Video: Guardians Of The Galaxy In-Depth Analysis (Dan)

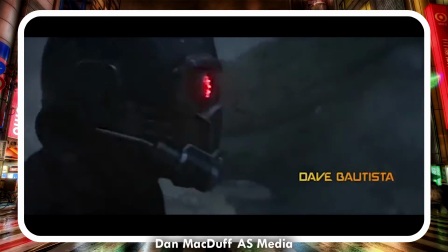When we take a look at the editing,
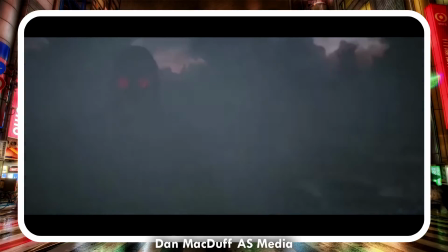the words 26 years later indicate the events currently taking place are a long ahead of time of the sad backstory scene that was shown before the title sequence.
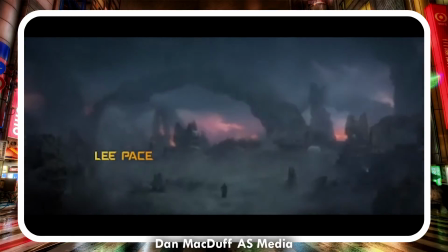Text appears as such to give information of the current planet, which is a common convention of space films and therefore manages to hit the target genre immediately in terms of editing.
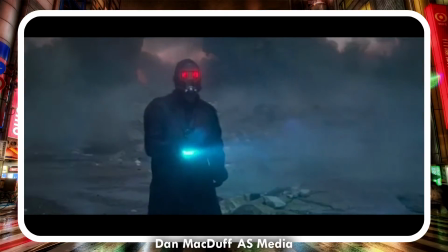Especially also the way you look at the titles, the way they kind of pop into place and they kind of blink.
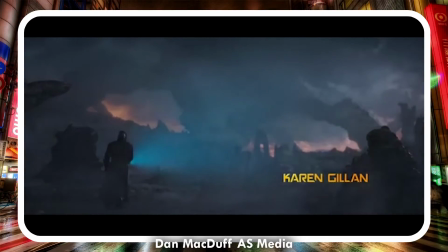They all just look very space filmy.
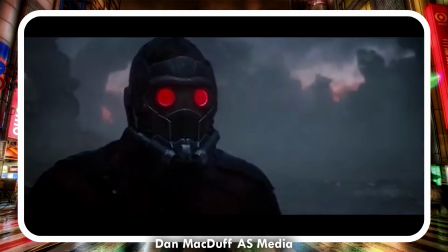The way the titles are edited in changes depending on the mood of the sequence. When the theme is dark and ominous, the titles just fade in and out.
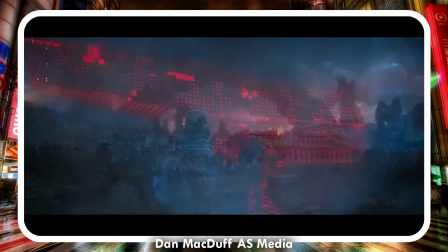There isn't anything special about them. After the contrast, the titles fade in and have clearly been well edited to fade in the way they do.
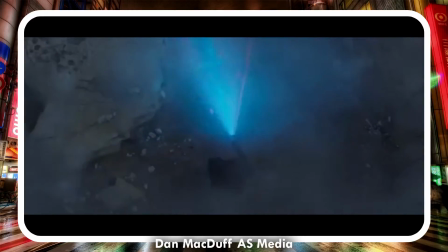They kind of slide into place as well. Not really fade. They kind of slide in. It gives them more.
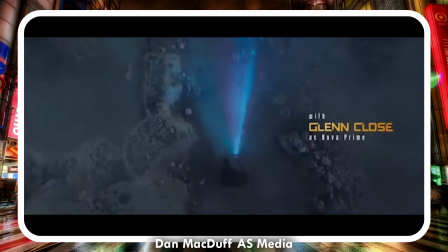It makes them more interesting and lively. It makes them a bit more animated. And this is just like the character that we now see compared to how we saw him before.
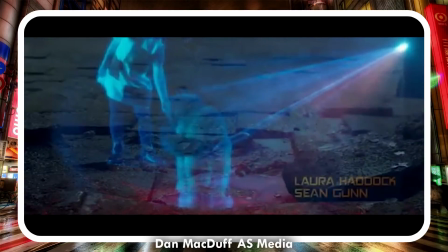Obviously, a lot of the sequence is CGI. This displays to the audience that the budget for the film is enormous.
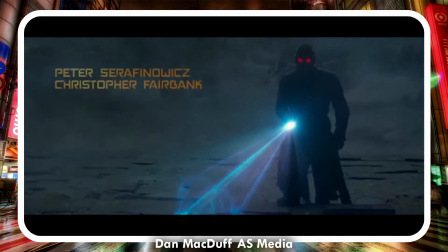This is especially clear when you consider the CGI planets at the beginning of the sequence.
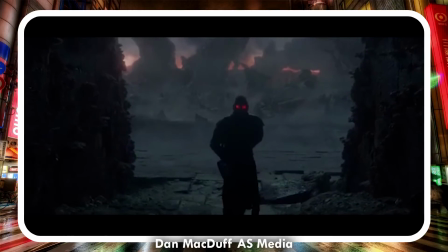It also makes the scene a lot more interesting than if the producers had decided to just find somewhere on Earth and film it there with actual creatures.
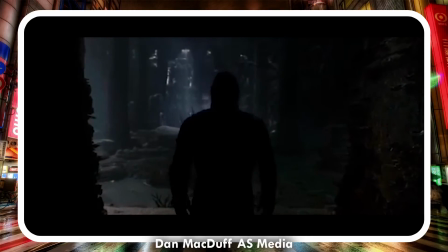It just makes it a lot more interesting. The audience will be a lot more interested in the film, they'll be a lot more involved in it, they'll want to be watching it more closely.
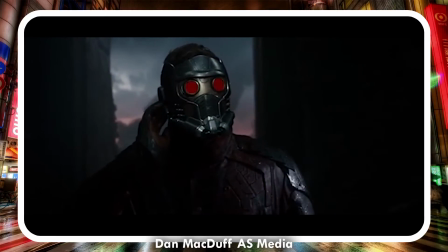The flawlessly edited holograms also display the CGI of the film and display the budget.
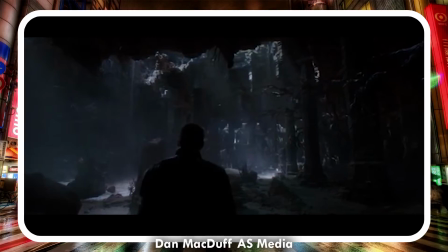Because the CGI is so good, it also serves as excellent immersion into this sci-fi universe.
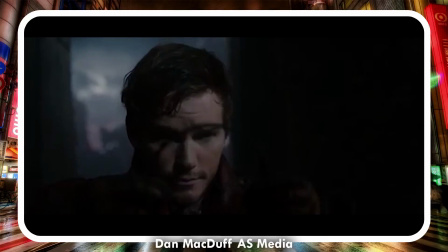There's more impressive CGI when the character takes his mask off, and this could suggest that the entire mask was CGI all along,
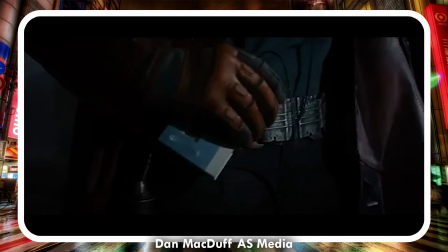and that would suggest even more impressive editing and convey to the audience that this is a Hollywood film.
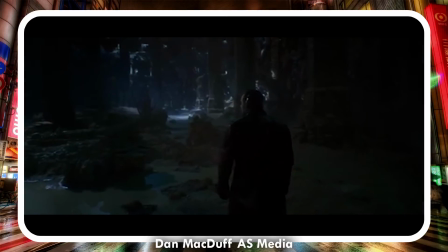During the ominous music, the cuts are rather slow, however with the song the cuts are quite fast.
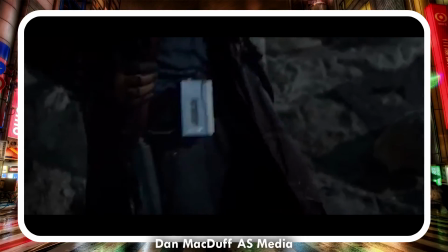This shows that the production has been cut to fit the sound and that the two areas work together well.
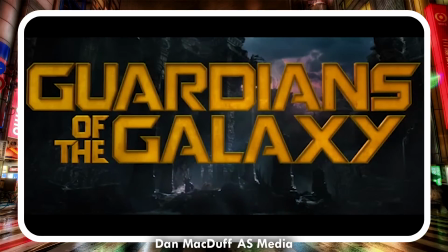The titles are also edited to fit with the music, especially the film logo.
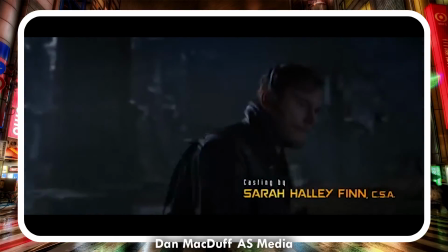This, once again, makes the film fit together well and feel like an extremely well polished production.
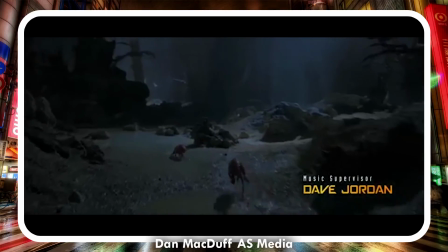Co-producer titles slide in behind the character as he slides along.
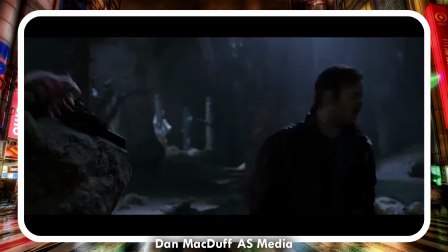The titles are integrated into the film and feel like they fit there more, making them more animated, and this makes the audience more inclined to read them.
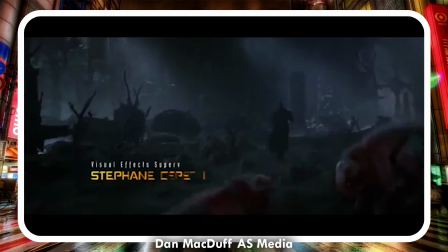When you take a look at the sound, it starts off with an ominous track with stormy sounds underlaying it,
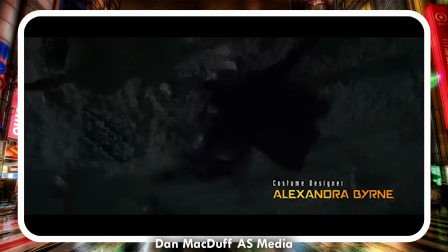suggesting that the sequence is going to have a dark theme and that it might be dangerous or tell a story about the main antagonist.
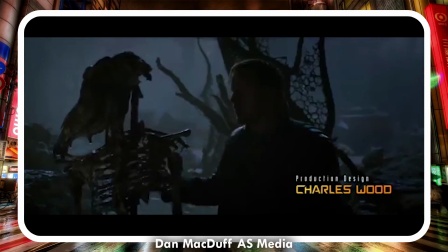Most diegetic sound is kept, including the sound of the storm. This allows the audience to experience the atmosphere of the scene and manage to hear every detail of what's going on.
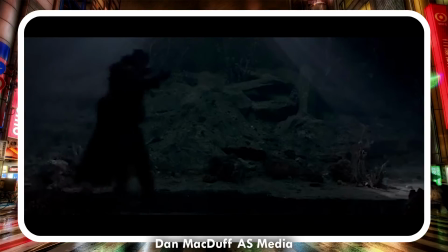The most noticeable sounds are the booming geyser sounds. This portrays the planet as being dangerous.
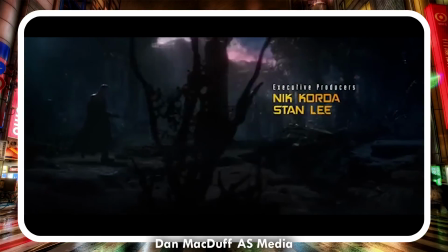The footsteps are also hyperreal and rather audible.
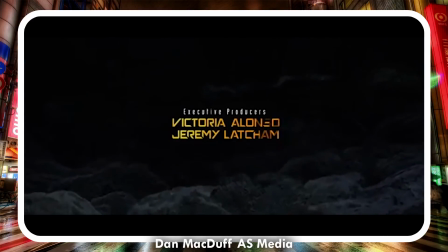The detail of adding the footsteps conventionally suggests that this character is on his way somewhere and that he's an important character.
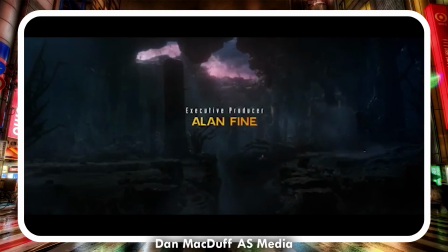It also shows the boosting of quieter sounds, suggesting that the character should be cautious and he should be listening out for any other quiet sounds.
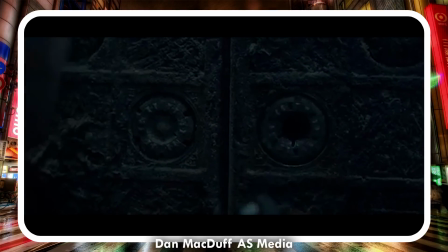The use of sci-fi technology noises also fits the target genre, such as the glitches from when the helmet is taken off, anything like that.
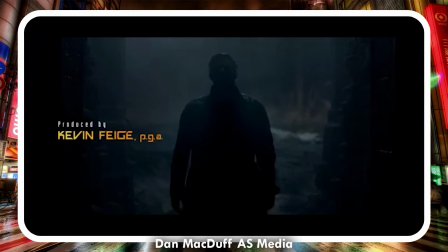Once again, the sounds clearly belong in a sci-fi film. You're not going to mistake this for any other genre of film.
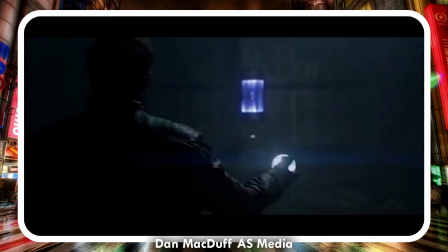The ominous music stops eventually, and all of a sudden, Come On Get Your Love is played by the Walkmen.
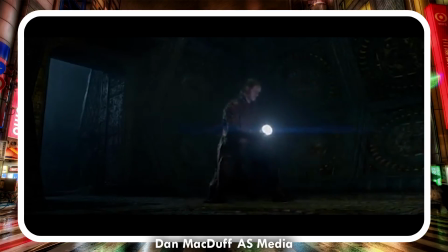The huge contrast between the two soundtracks boosts the humour that is displayed in the rest of the sequence.
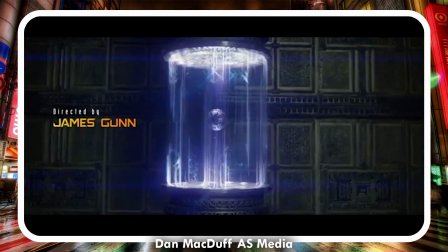So that's been my opening sequence analysis on Guardians of the Galaxy.